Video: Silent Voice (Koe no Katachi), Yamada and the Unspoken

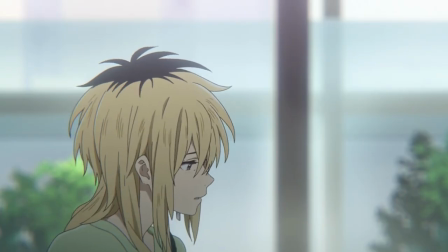Silent Voice may very well be Naoko Yamada chez Devon.
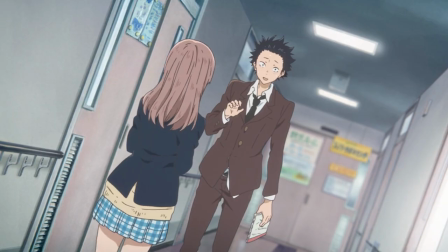It's a paramount achievement of art, film, and the human condition, with an ambitious story about redemption and the way nonverbal communication shapes lives.
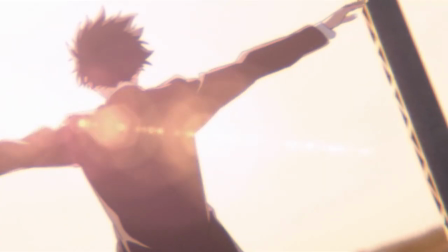There was no other director on earth that could have made this film into the masterpiece that it was.
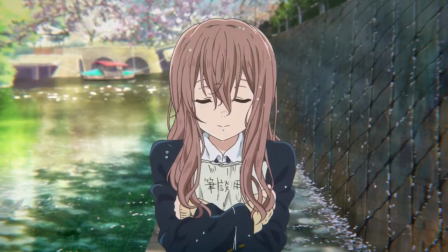Emphasizing the subtleties of life is something that Yamada has mastered, and it's here where the heart of the film is.
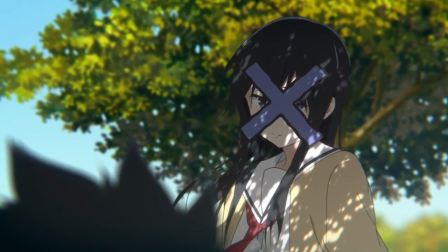Through its brilliant directing and shot composition, does the film get its zest, its soul.
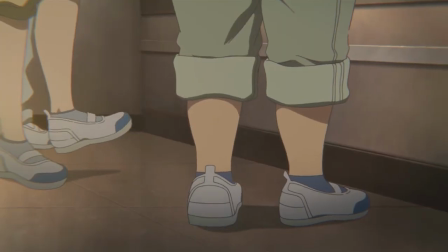If you're familiar with Yamada's work then you know her quirks, panted leg shots, playful shot composition and accentuation to life.
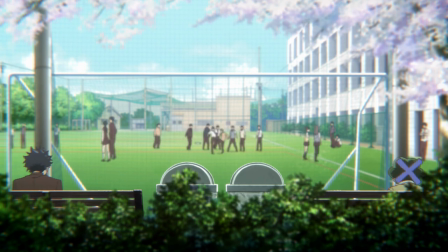Almost everything in frame for Yamada's work is done with a purpose.
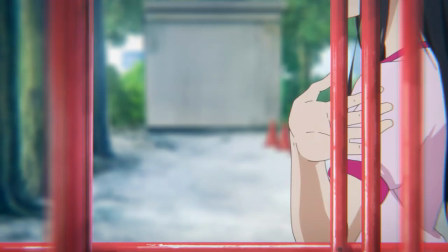She often tries to tell stories within her shot, to contextualize understanding for the characters and the moments.
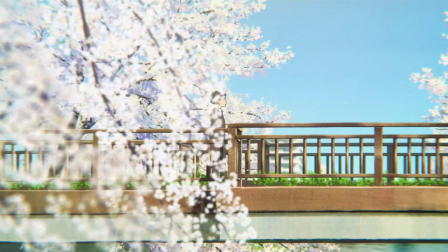Her scenes are littered with meanings and one of my favorites in the film is following Nijira's accident.
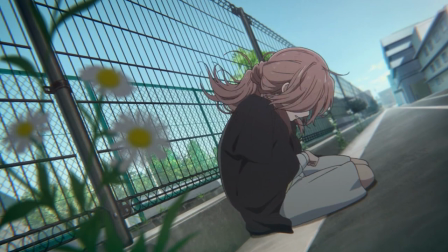Ueno blames Nishimiya for what happened and starts to attack her. She throws Nishimiya against a fence, and what immediately comes into frame are daisies.
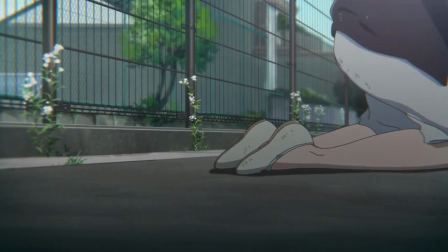Once Ishida's mother breaks up the fight, Nishimiya, who's already on the floor, gets on her hands and knees and is crying for forgiveness at the feet of Ishida's mother,
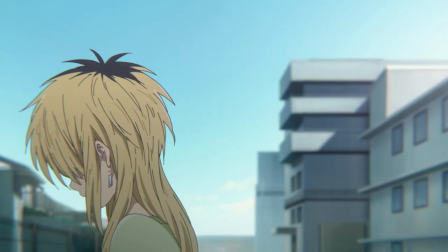yelling out broken I'm sorry's through her sobbing.
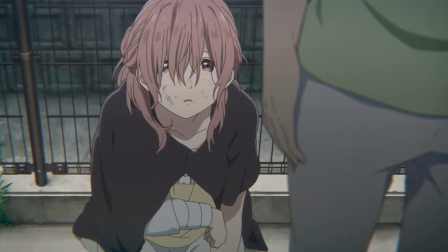She's blaming herself and her suicide attempt for what happened to Ishida, and she feels responsible for it and is begging his mother for forgiveness.
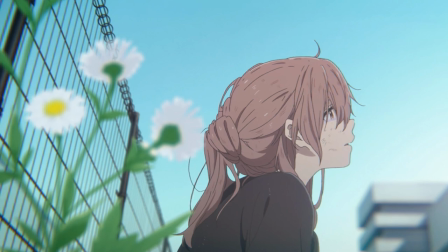Present in the frame are the daisies from earlier, and this is where Yamada's genius comes into light.
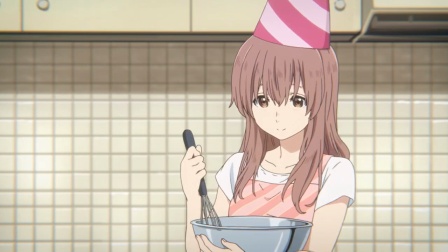Daisies are symbolic for innocence, purity, and love.
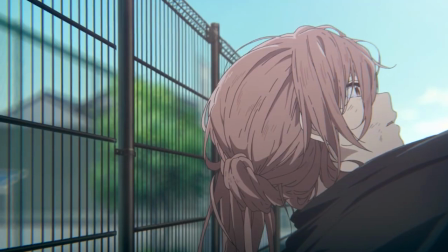Not only is Yamada expressing Nishimiya's innocence and what happened, but it also parses her character in the face of Ueno, claims that this is all her fault.
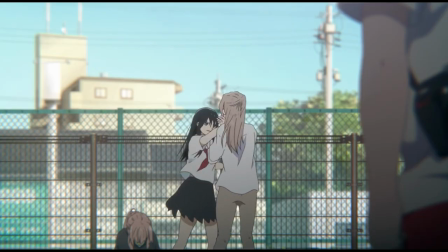And this juxtaposition is brilliant and gives us insight into who these characters are and what they're feeling.
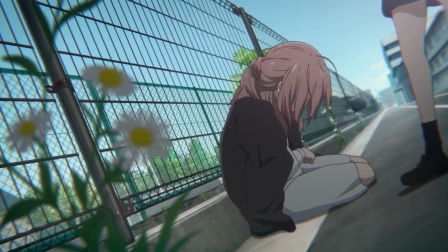It's also important to note that for much of this scene, the daisies aren't in focus.
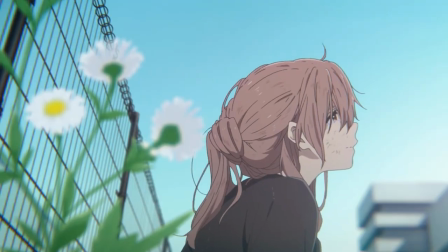The line of innocence is blurred and given what happened, it allows us to take inventory of the nuances of this event.
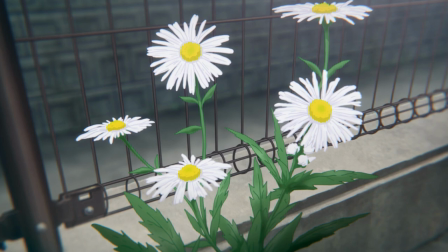So when the scene closes, it is once again the shot of the daisies, but this time they're in focus, growing in the concrete against all odds.
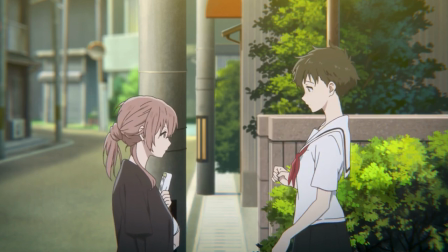Daisies are also symbolic for new beginnings, and this moment sparks change for Nishimiya.
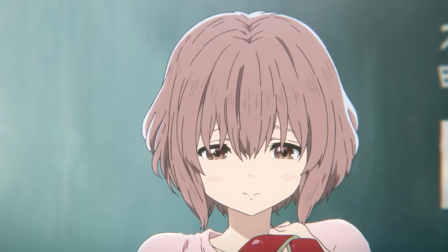While she always emotes positivity, this is probably the strongest and most passionate thing she's ever done.
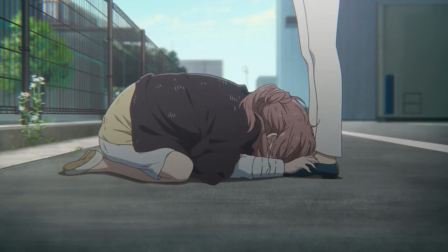Begging for forgiveness at a mother's feet. Sobbing and vocally communicating. This moment is so overwhelming, it even pushes her out of frame.
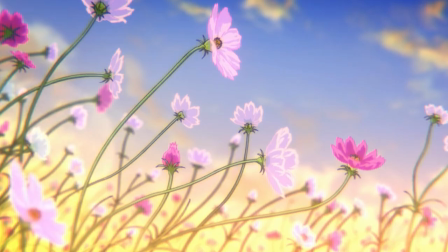And flower symbolism isn't the only thing that Yamada uses to augment the expression of ideas.
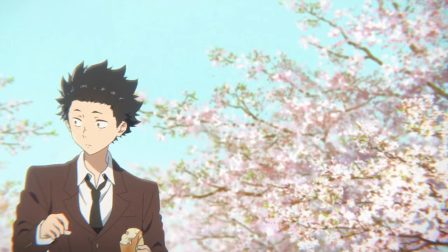Koi fish are ever present in the film, and so much of Nishimiya and Nishida's new relationship grew from feeding them together.
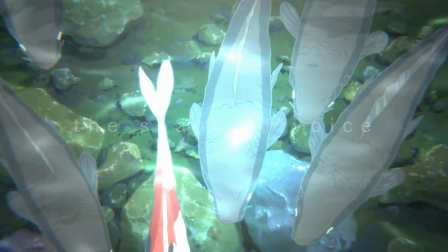For the Japanese, koi fish are representative of strength and overcoming adversity,
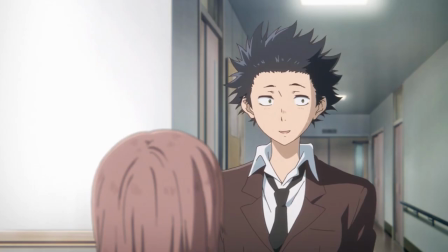which could be interpreted as an application to both Nishimiya and Ishida's characters, or even their relationship.
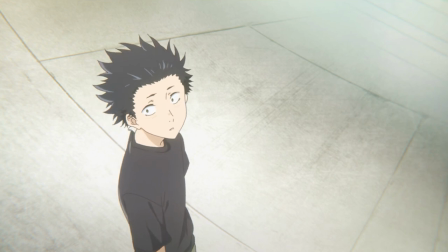Both characters need to deal with their depression and their past, struggling with it to move beyond the present, perfectly illustrated by the koi fish.
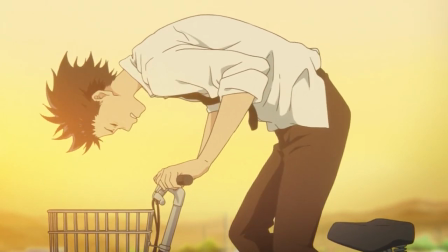And Silent Voice is sensory like that. It gives you a sense of feeling, not always with what characters say, but how things look and feel.
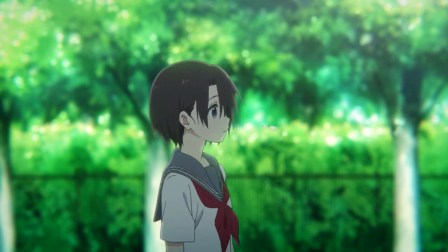What's in frame, and this is critical for a film about communication and how it manifests itself in different ways,
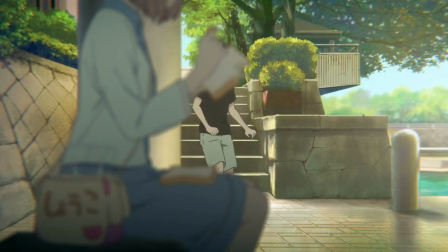Yamada rewards you for looking carefully. To pay attention to the unspoken.
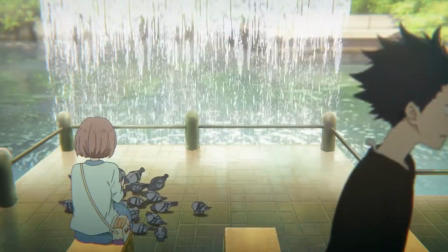It puts its audience in the mindset of Nishimiya to help empathize and understand her. Shots of Nishimiya and Ishida riding the train together come to mind.
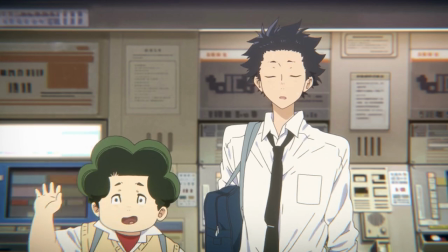How with a few shot it contextualizes their relationships at two different times. In the first train ride they take together we get cuts of them alone.
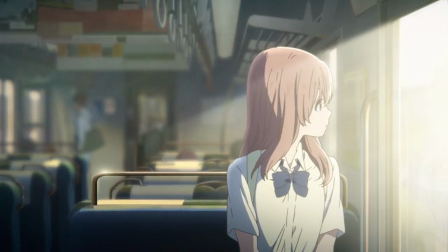They don't share a frame for much of this scene, and this shows us the distance that they still have.
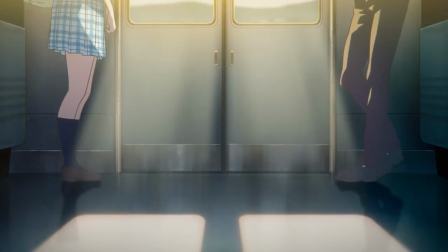The first time they both are in frame, however, is through a low shot we get of their legs. The distance between them is clear, and is demarcated by a door between them.
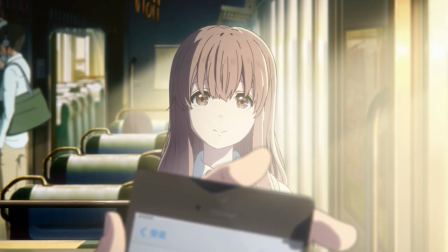After Ishida reads some text messages from Nishimiya to understand her a little bit better, does he actually get to share a frame with her.
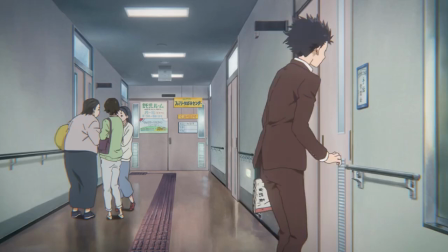However, the door is still in between them. A door is a portal to a new place and a new world, and this shows that they're still a world apart.
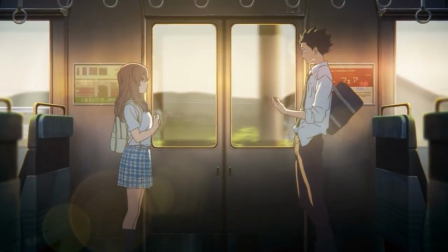Yamada portrays this stunningly with beauty, grace, and nuance.
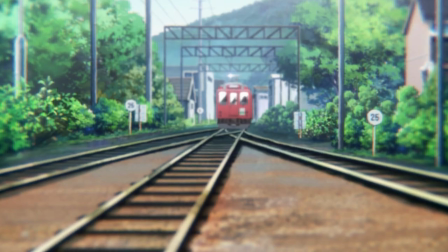Closer to the end of the film, Nishimiya and Ishida take a train again, but this time they're both in the same frame.
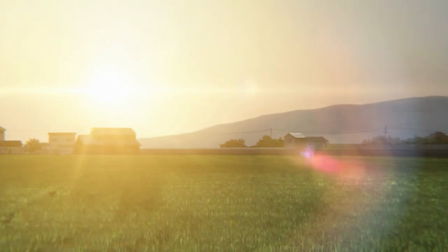They're sitting next to each other and that space that was once vast between them has dissipated.
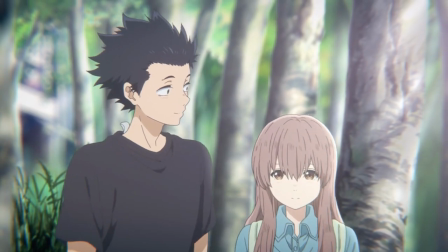They're close now, figuratively and physically. Shot composition tells a story within a story.
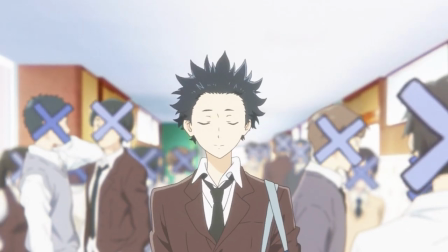It provides the audience with windows into the state of characters, how they feel, and what's changed and Yamada uses this so well to foreshadow.
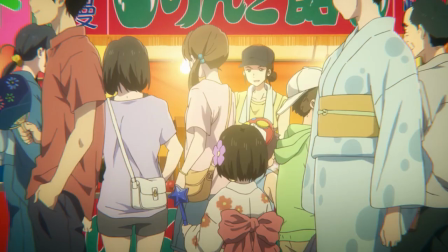She rewards her audience for paying attention to Nishimiya. When Nishimiya's family and Ishida go to see the fireworks we get shots and sounds from the
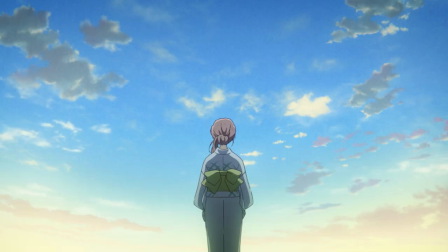festival but abruptly it cuts to a shot of Nishimiya with her back turned to the camera. Festival sounds are gone and a loud silence fills the space, back dropping her as the sky which takes up most of the frame.
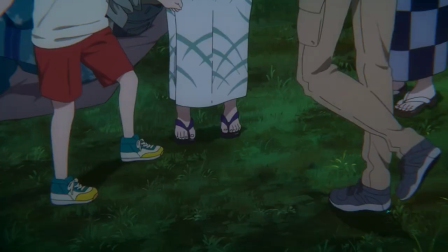After a few seconds it cuts back to the festival with the sounds of normalcy.
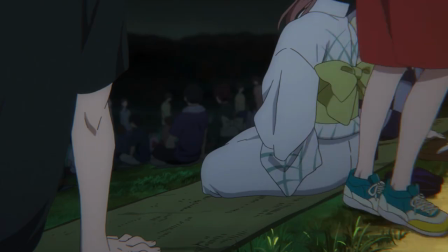When Yuzuru and her mother go to get food, Ishida and Nishimiya talk about her birthday, and Nishimiya suggests that they should spend her next birthday together.
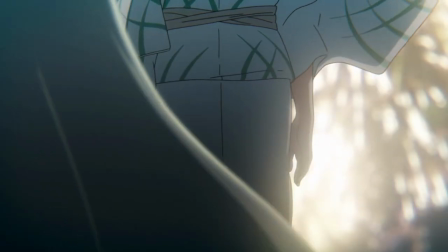Nishimiya just smiles and doesn't really say anything, and this is her second clue for what's to come.
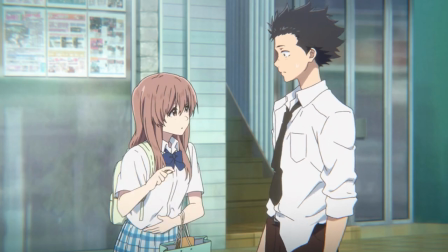Her silence speaks loudly, and we as an audience know Nishimiya a bit at this point, so that silence to plans about her birthday isn't normal.
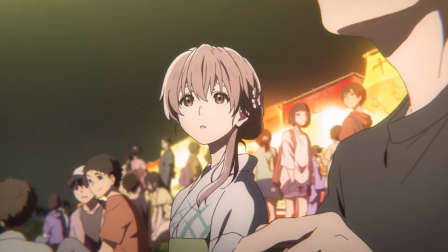We know that she's not like that. She wouldn't do that. She then takes some moments to smile, to close her eyes and to bask in the fireworks,
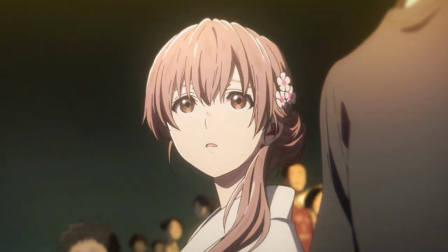knowing very well that this may be the last happy moment that she'll ever have,
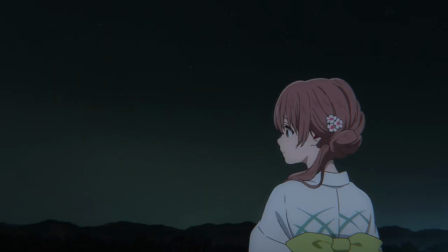being content in this moment that at least for a second she's happy.
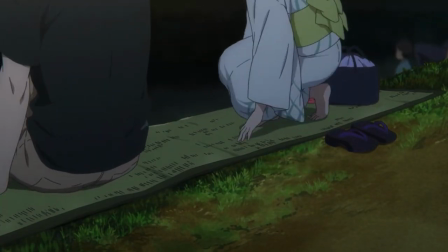She then excuses herself and says she needs to study, rejecting Ishida's offer to walk her home.
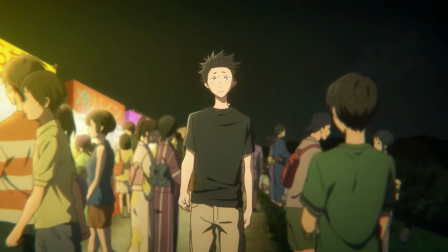The final part is really where it hits home where Ishida tells her see you later in sign language as
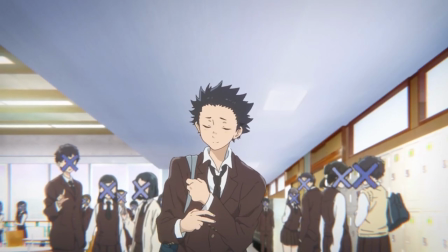they've always done for all their meetings and Nishimiya just stands idly for a few seconds,
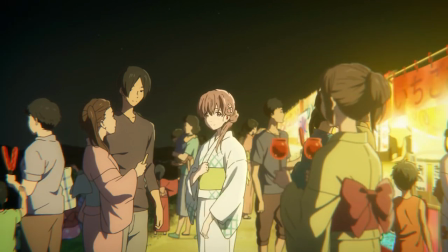people and time moving by her, and then just says thank you, not a see you later in return as we're accustomed to.
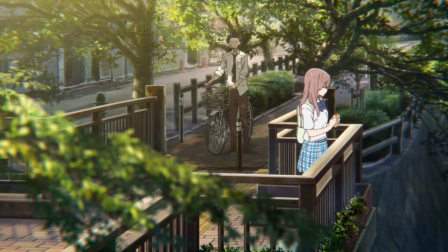And these are the things that you only notice if you're paying close attention.
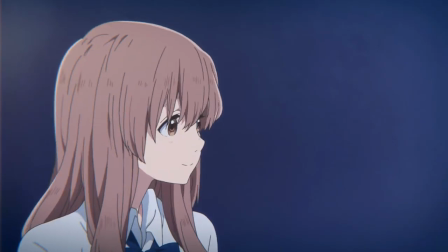How out of character all this is for Nishimiya, and only by looking can you really understand what's happening.
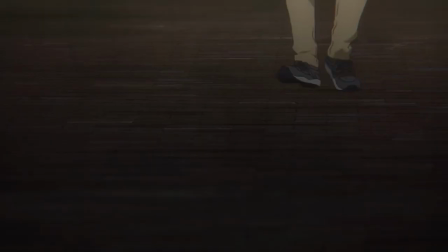When Nishide goes to her house to pick up Yuzuru's camera, do we really see what this leads up to?
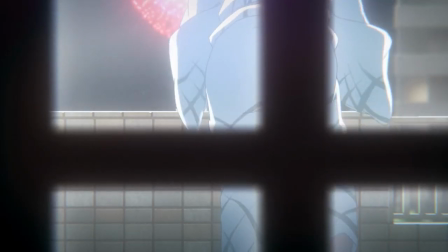Nishimiya climbs the ledge of the balcony, and with the flash of the fireworks do we see a cross from the shadows of the window.
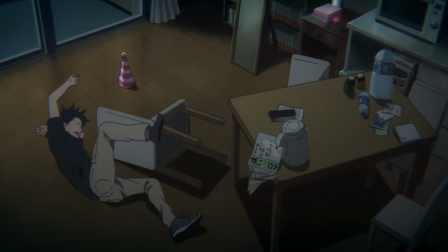Ishida screams her name and falls over on a table. Nishimiya is deaf and can't hear any of this.
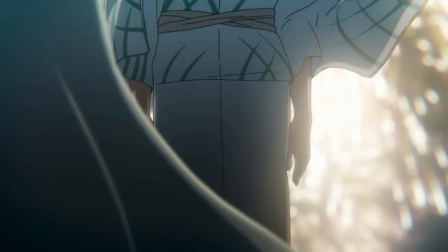She still thinks she's alone.
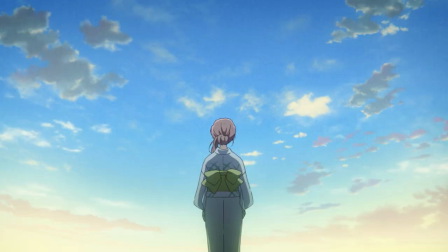We get another shot from Ishida's point of view which parallels the shot of Nishimiya from earlier, with her back turned to the camera and the sky present in front of her.
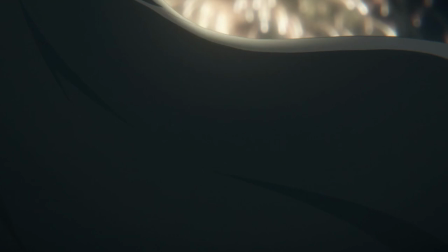And her suicide is veiled by a curtain, not for us or for Ishida to see.
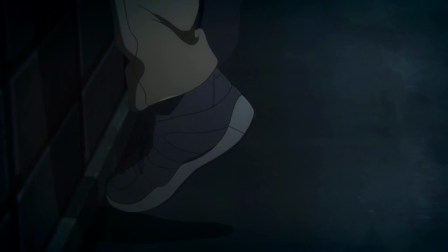The last thing I want to say about this scene is how Yamada uses her signature leg shot in it.
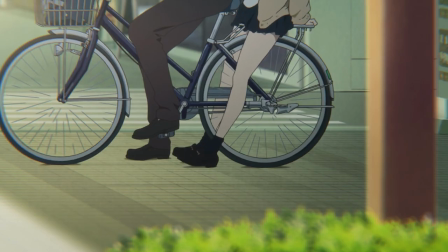Yamada uses legs to convey feelings, how someone is standing, how they are moving,
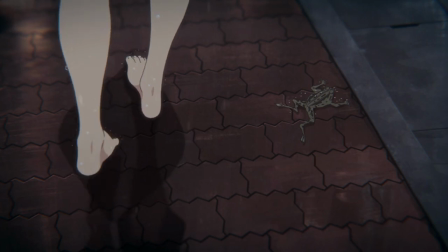what does it say about them as people, what does it say about their situation, and this has never been more clear than in the leg shot in this scene.
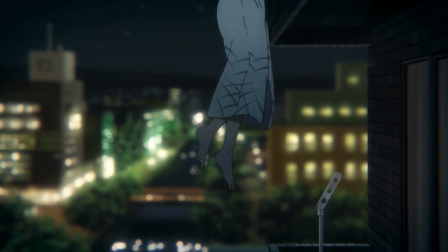With Nishimiya's legs hanging in midair, her life suspended. It's brilliant, poignant, and loud.
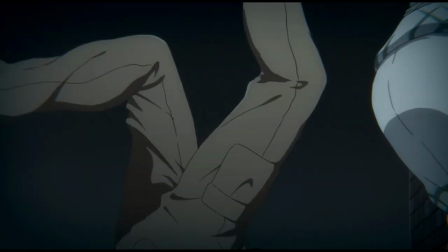It's Yamada at her very best, and it's the essence of this film. It's powerful.
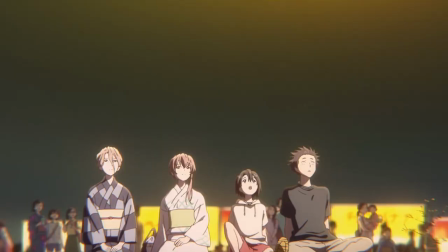It conveys the feelings of a moment so eloquently without words. It's in the spirit of how Yamada directs and it's what this film is about.
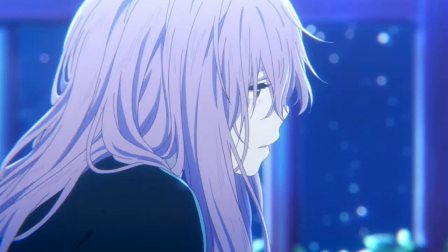It's hopeful, sad, painful, and beautiful. It captures life, all the hurtful and the fantastical.
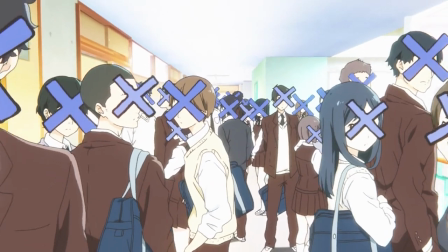All the scary and why it's important. Why we should love ourselves and why life is a gift.
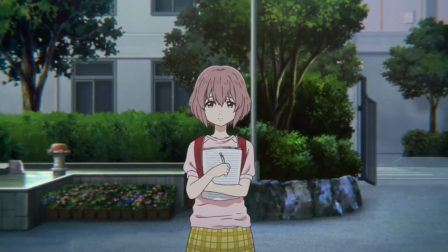That depression is crippling but love is uplifting. Why the weakest can be the strongest and why humanity is about making ourselves better.
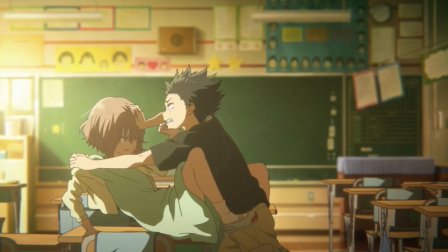That we all deserve a second chance and our mistakes have grave consequences that we have to live with forever.
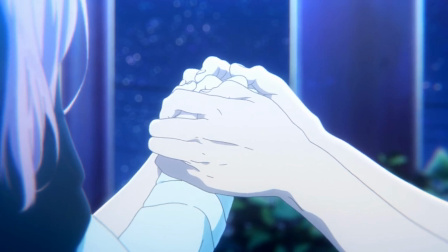It's moving, depressing, and damn it if it isn't the truth. That to truly understand life, you just need to look around.
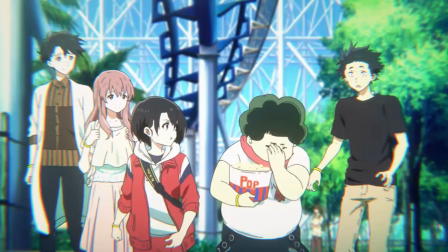Absorb what the world has. See the flowers, how people act, and the little things that make up one's self.
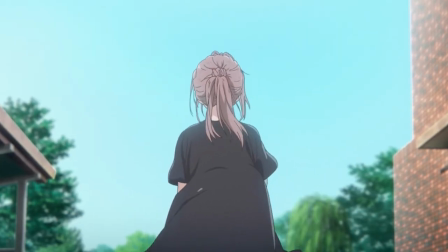That the character that spoke the loudest had a silent voice.